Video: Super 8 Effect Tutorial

Hey everyone, what's up? Welcome back to the channel. Welcome if you're new here. My name's Angus. I know it's been a little bit of time since I've posted anything on this channel, but it's 2021, it's a new year, we're getting into it. I know it's March, it's a little bit of a late start, but still better than nothing. It's taking me a little bit of time to actually figure out what I wanted to do with this channel, but I think I really have a good idea and I'm just gonna commit to it. I'm just gonna post like the travel edits and cool like fun edits that I want to make and post them on this channel. And I also want to do some tutorials and breakdowns of my editing style or things that I use in my videos that I've learned from other people. And so that's what we're going to be doing today. I'm going to be showing you guys how to do this cool Super 8 film effect. I kind of drew inspiration from a few different sources, but I'll just show you a clip right here of what the final product will look like.
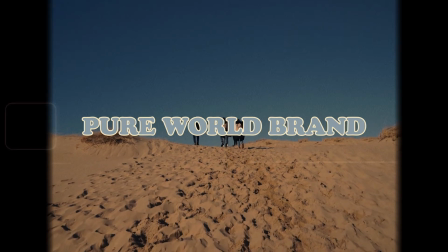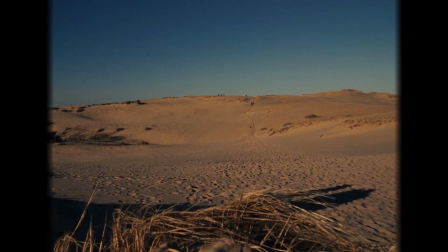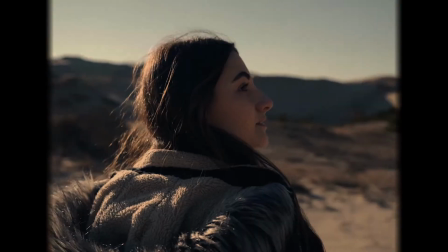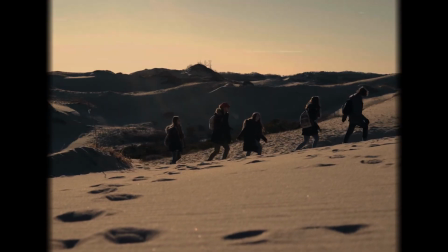Okay, so it's super cool. It's really good for making these old vintage looking videos, which is a really popular style right now. Everyone wants to have that film emulation look. But anyway, if you like the look of the Super 8 that I just showed you, that's what we're gonna be breaking down today. It's gonna be done all in Premiere Pro, all with the built-in plugins and stuff. And there are a couple of downloadable assets that you could use for your own thing, but it's really up to you on how you make this film look. I'm just gonna be showing you the basics and then it's up to you to do your own flair and stuff like that afterwards. So let's just jump right into Premiere Pro. I'll show you guys how to do that and then I'll show you the finished product afterwards when we're done.
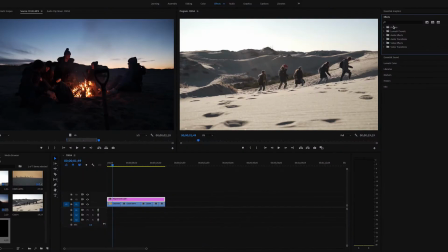With your footage imported into Premiere Pro, the first thing that you're gonna wanna do is look in the effects tab and you're gonna wanna look for the effect called crop.
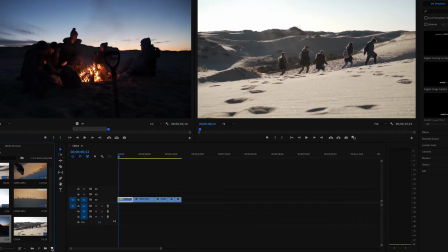This effect is really good for, you know, adding black bars on top and bottom of your screen to make it look more filmic. So yeah, you're gonna put the crop effect on this footage to make it more of a 4:3 aspect ratio, which is more of a vertical aspect ratio.
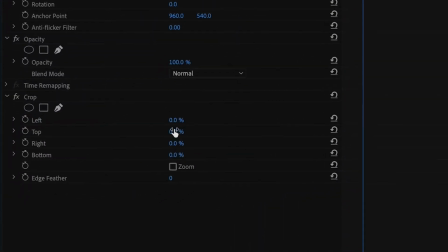To do this, all you're gonna wanna have to do is come into the left and right parameters of this effect and change the percent from 0 to about 12%,
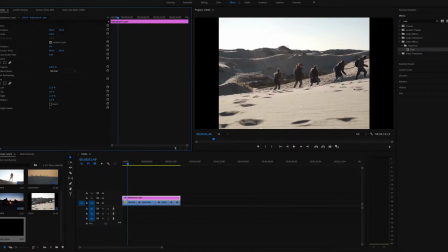cropping off the ends of each side of the video. So it's not a 16:9 wide video, it's more of a cropped video. And by doing this already, you're off to a really great start in making your video look a lot more vintage,
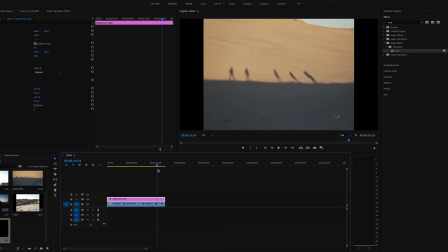because obviously vintage cameras and stuff like that were not in 16:9, you know, wide aspect ratios for like big flat screen TVs. They were more vertical like this. So this is a great start for you already.
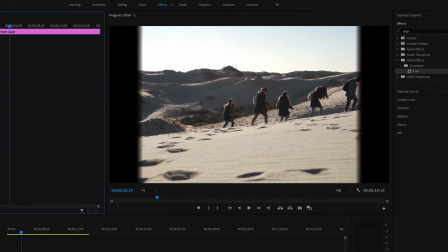One more thing that you can do to enhance this effect, and so that's not such a harsh, sharp line, is to add some feathering in on either side of these crops.
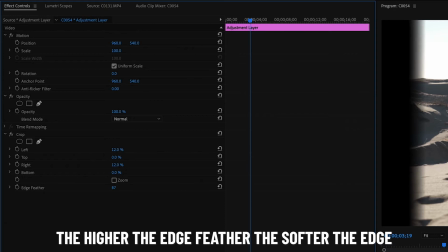So there should be an option to increase the edge feather, the crop feather, and that'll make the edges kind of soft and kind of distort them a little bit. So that will help to make it look a little bit more like a vintage film.
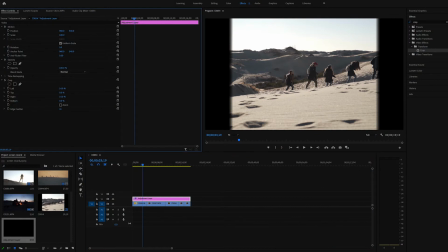I guess if you wanted to try to do this on the top and bottom as well, you could try to slightly crop the top and bottom parameters.
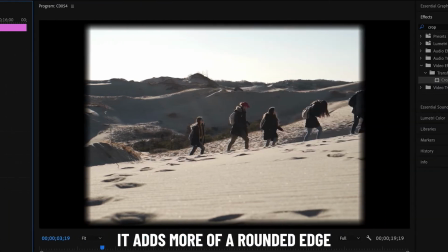I haven't tried that, but feel free to mess around with that yourself and give it a shot, because this is all about being creative anyway. You're only emulating a film you look, you're not actually shooting on film. So have fun with it. All right, so moving on to step number 2 in creating this look is you're gonna have to color your footage.
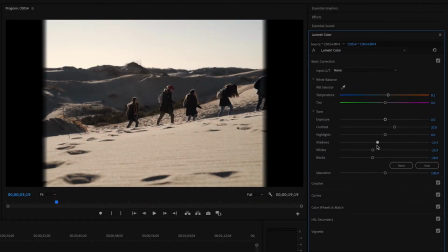Now me personally, I color corrected all my footage before doing this vintage effect, so everything was kind of normal looking color wise.
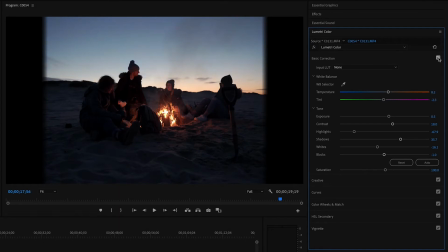And I think I also put a LUT on here as well, and I just left it on afterwards when I did the film look and tweaked some things here and there, but you don't have to do that. But typically what I've seen is that old films like this kind of have like a tint to them. They usually have like a greenish or a bluish tint, or maybe you could go more like magenta tint if that's your personal taste.
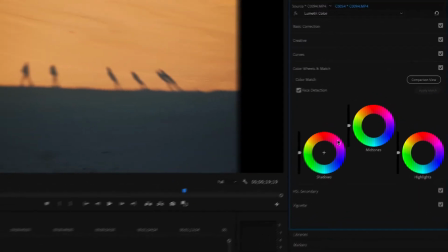I personally like a look of like a green blue tint. And so what I went in and did for this, just to kind of help achieve that look a little bit more aside from doing the color grading and all that stuff,
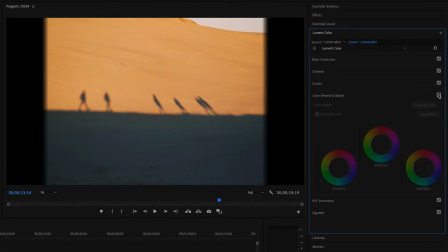was I went into the color wheels and the color match section of the Lumetri color panel,
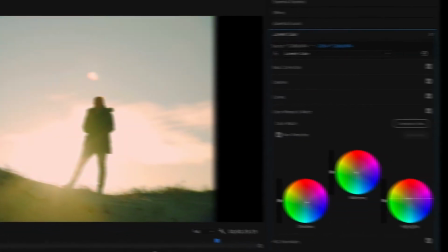and I just kind of adjusted the highlights, midtones, and the shadows.